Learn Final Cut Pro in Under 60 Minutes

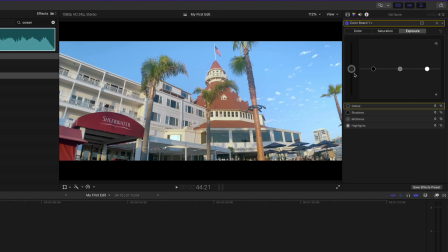46:08 As I mentioned before, this image looks washed out, which is to say that it does not have very good contrast. We can deal with that by darkening the midtones. Drag the midtones puck downward until the value reads minus 65%.
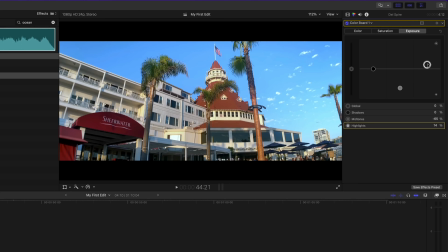46:26 Select the highlights puck and drag upward until the value reads 15%. What we've done is stretch the contrast to give the image more pop. Once we're happy with the contrast, the next step is to jump into the saturation pane. Saturation controls the amount of color in your image.
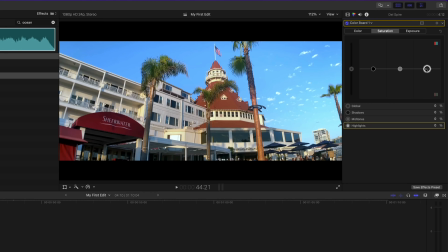46:43 There are separate pucks for the shadows, midtones and highlights. For example, you can make the color of the sky more intense by dragging upward on the highlight puck. For saturation, I often use the global puck to increase the overall saturation of the image.
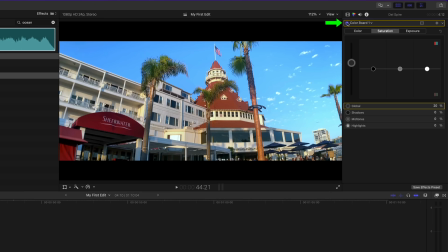46:59 Let's drag this control until the value reported is 20%. Let's see a before and after by clicking the checkbox next to Colorboard. One final adjustment to make is to the color itself. The gray puck on the left is a global color balance control.
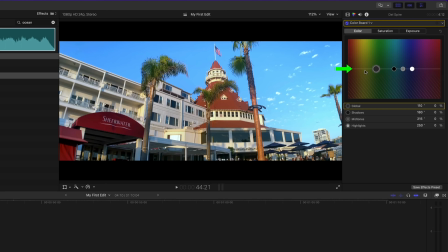47:17 This control affects the color balance in all three tonal ranges, shadows, midtones, and highlights. The puck is sitting on a white horizontal line separating the color board into positive and negative color regions. Currently, the global control is over the green color field. Dragging downward on the puck in the negative direction, you'll be removing green from the image.
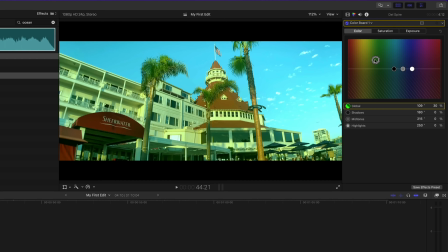47:38 Removing green results in more red being introduced into the image. Dragging above the neutral line into the positive color field will add more green into the image. If you want to add more blue into the image, drag the global control to the right until it's over the blue color field, then drag upward.
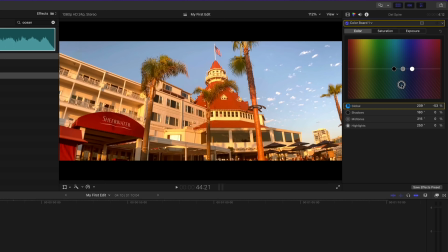47:56 Dragging below the white line, of course, removes blue and will add the opposite color, which is yellow. The negative colors are not arbitrary. Yellow is the opposite of blue on the color wheel. Double-click the puck to reset it. You can also adjust the colors independently in the three tonal regions.
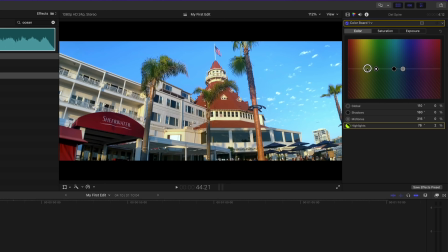48:13 A good example of when you might do this is to add a different color to the sky to affect the mood of the shot. Drag the highlight puck over the orange field at roughly 40 degrees. Drag upward on the puck until the value reads 10%.
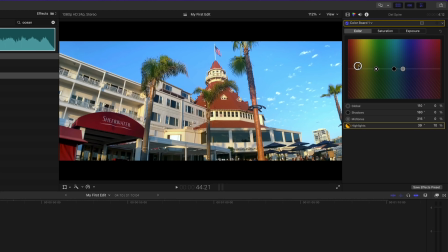48:29 I shot this hotel close to sunset and adding some orange into the highlights gives the shot a warmer feel. The thing about color correction is that there's no right or wrong. Someone else correcting this shot might have taken a different approach.
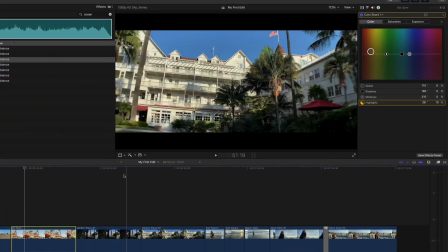48:42 At the end of the day, you decide what looks good. Let's move on to the next shot of the Garden Plaza.
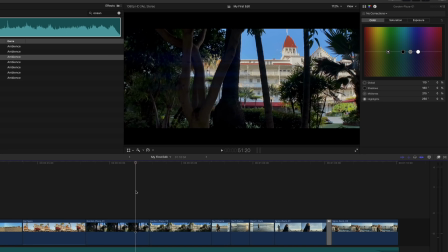48:48 Overall, this shot looks pretty good right out of the camera, but as I said, when approaching color correction, it's always better to ask, can I make this shot look even better?
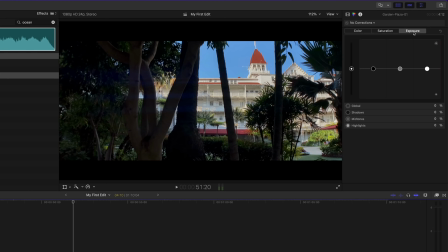48:57 Select the clip, and as before, we'll start in the Exposure pane. The highlights look good, and the hotel in the background looks nicely exposed. One small adjustment I would make is to drop the shadows to negative 10 so
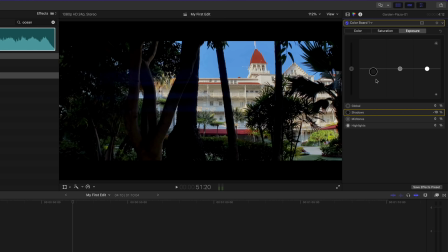49:15 that there's even more contrast between the foreground trees and the hotel. This small change will better draw the viewer's eye to the subject. Let's look at a before and after. When color correcting, it's important to keep in mind that you don't need to make large sweeping changes to the color board.
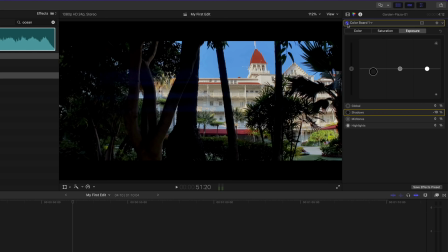49:34 Sometimes, just a small tweak here and a small tweak there will be all you need to improve the shot.
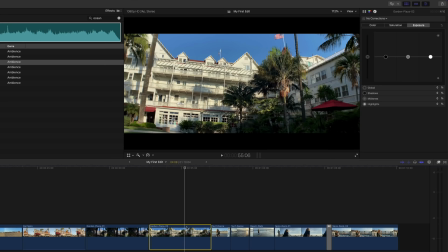49:40 Let's move on to the next shot. The shadows look good and I don't want to mess with them because I'll lose all the image detail in the plants.
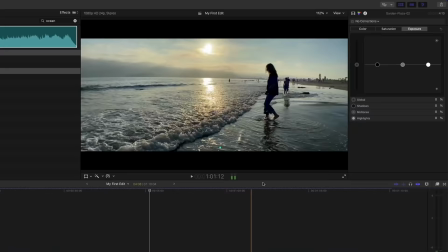49:49 I do however want to brighten up the highlights. Instead of using the puck, you can enter a value.
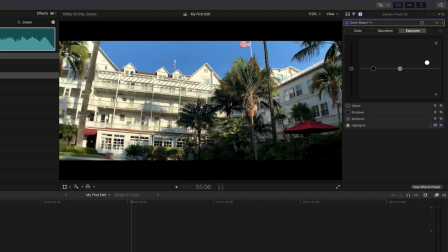49:54 Enter 20 for highlights and press Return.